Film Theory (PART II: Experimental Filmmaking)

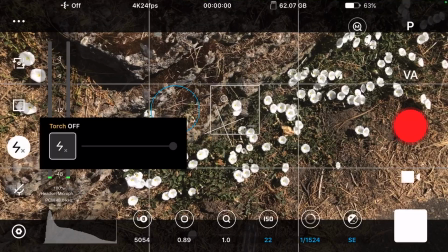so we got our camera light here
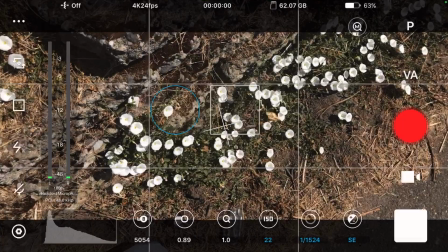torch you can adjust that and
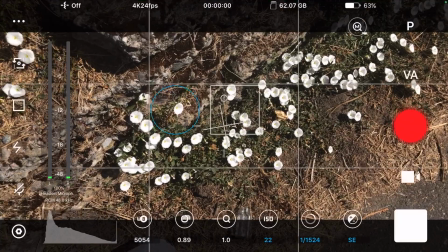then the microphone you can do sound through here too which is nice right now I have it muted but
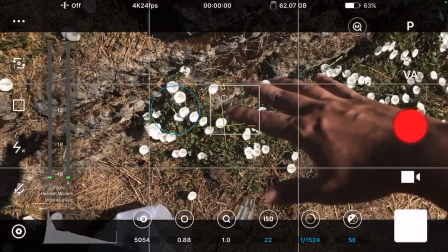this is the basics of it right now so imagine using you got beast cam app you got your filters you got
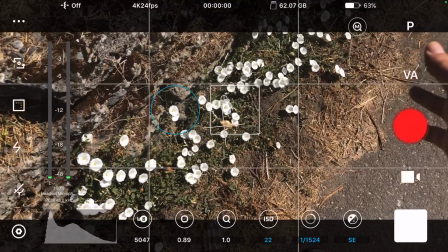your glass you got your tools and very well you don't even need any tools or filters or
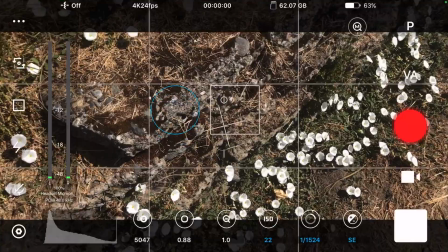glass or glass to abstract an image I mean very simply I mean you
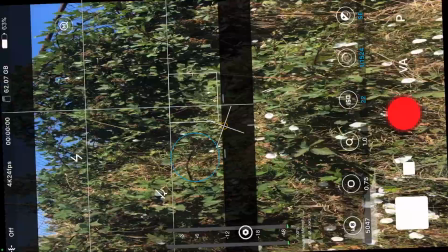can just flip the phone upside down excuse me for anyone sensitive
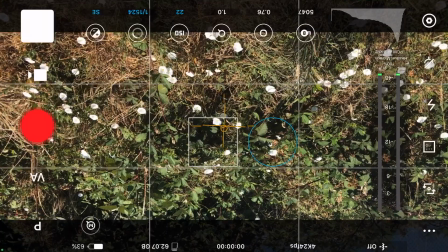to motion and that abstracts it by itself or just making
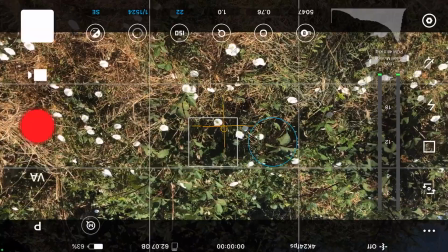it black and white is an immediate abstraction of the image so
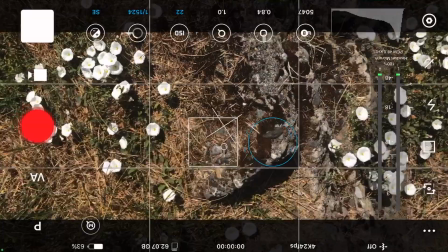You can get really really fancy and layer up a bunch of tools and whatnot flipping back over
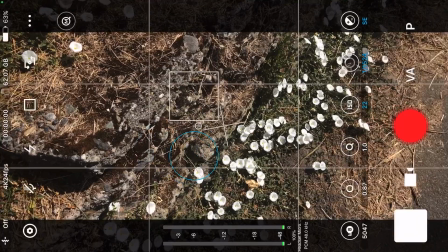Get really fancy and layer up a bunch of you know glass and filters and you got the paint etched on it You got
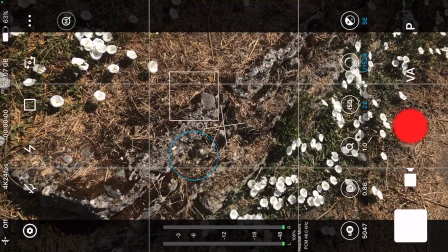water and maybe some oil in there you put some sparkles in there and it's just like a fireworks show I mean,
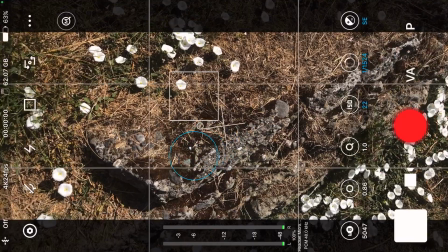that's fantastic and great That's like one end of the spectrum and the other end of the spectrum is just
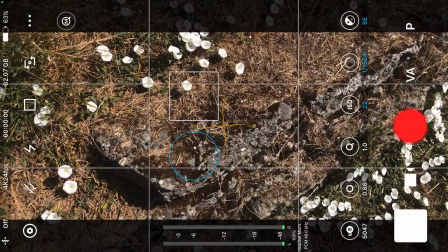allowing for the object or environment to exist for what it is.
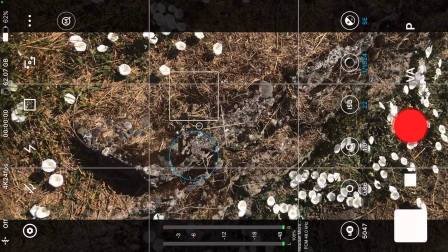And Dwersky talks about finding the middle ground between that, where you're not getting too symbolic on one end,
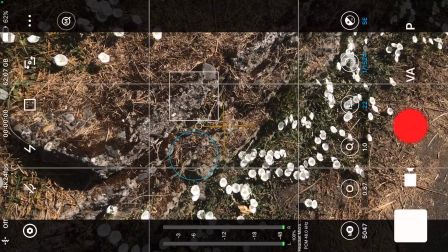and on the other end, you're just allowing for the object or environment,
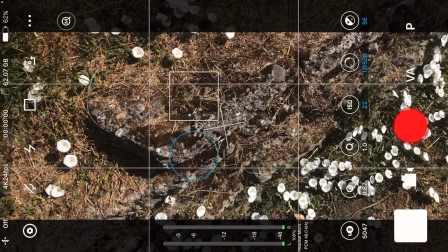your subject, just to exist for who, what, it, they are.
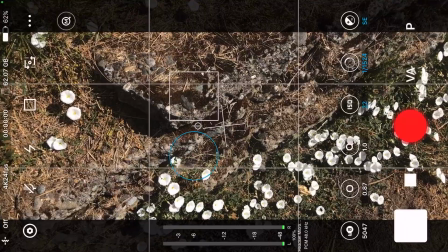So I'm still consider myself a novice.
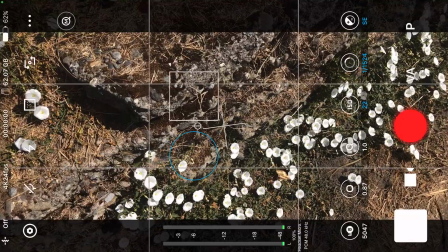My journey is going to be a lifelong journey and I'm just trying to play around with like the basics right now.
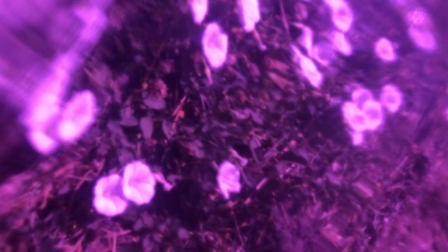All right my phone was overheating because I had the screen recording going, beast cam going,
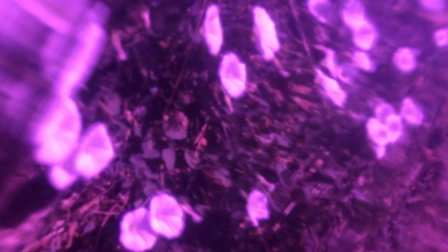and it's freaking hot out here so I just paused really quickly but wanted to get a shot with the filter through the glass.
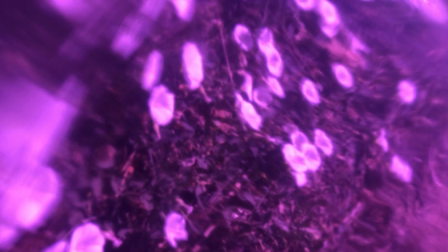It's difficult to hold this position,
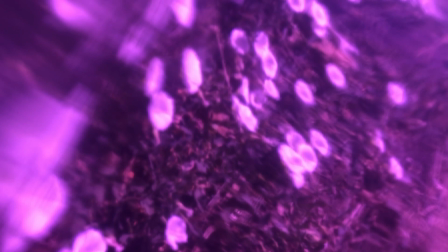but I wanted to show you what a filter through the glass looked like and see it causes a little bit nice distortion.
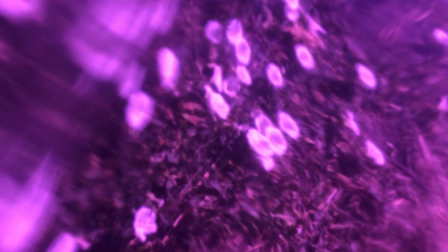Upper left is kind of undesirable, but for right now I can't do anything about it and we'll just use that in the film.
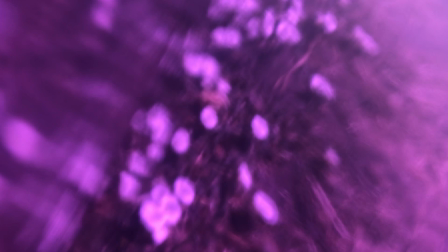It's a part of what we're taking here. So there we go.
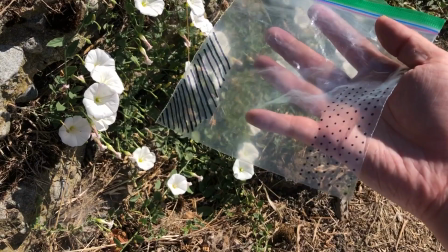So now we got some textures on our plastic bag now that we could use.
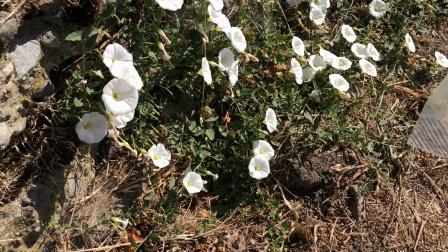A little dot pattern, some stripes. Let's see how it looks like really quick.
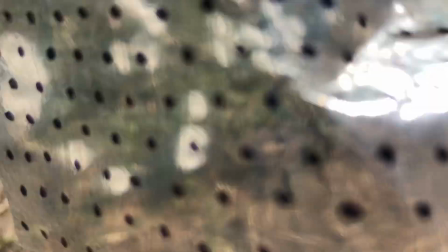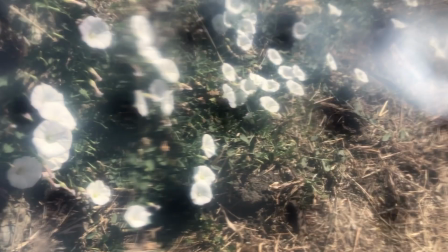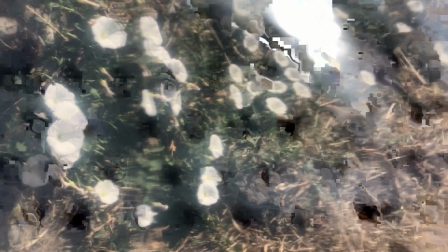Kind of interesting. The focus is difficult because it's trying to focus on the bag and whatnot,
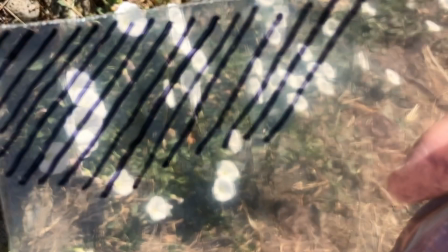but it does create like a certain type of softness to it, so it's not too bad.
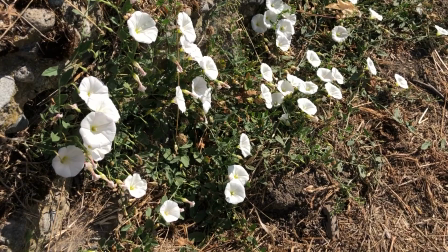Yeah, this, definitely trying to focus on that a little bit too much. So we'll just flip it around.
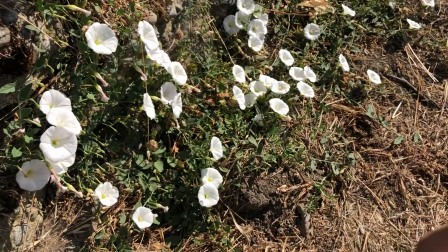Yeah, interesting quality. The focus is a big issue when it comes to filming on the iPhone.
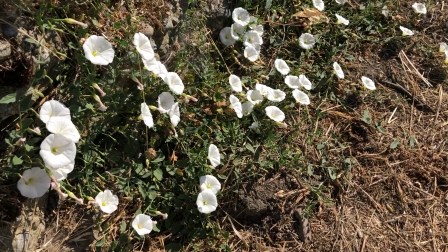Beastcam app does not have a manual focus. There is another app which I'm going to explore soon.
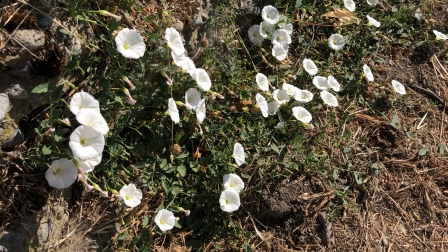It's called Filmic Pro. It does have manual focus so you can do focus polling on that.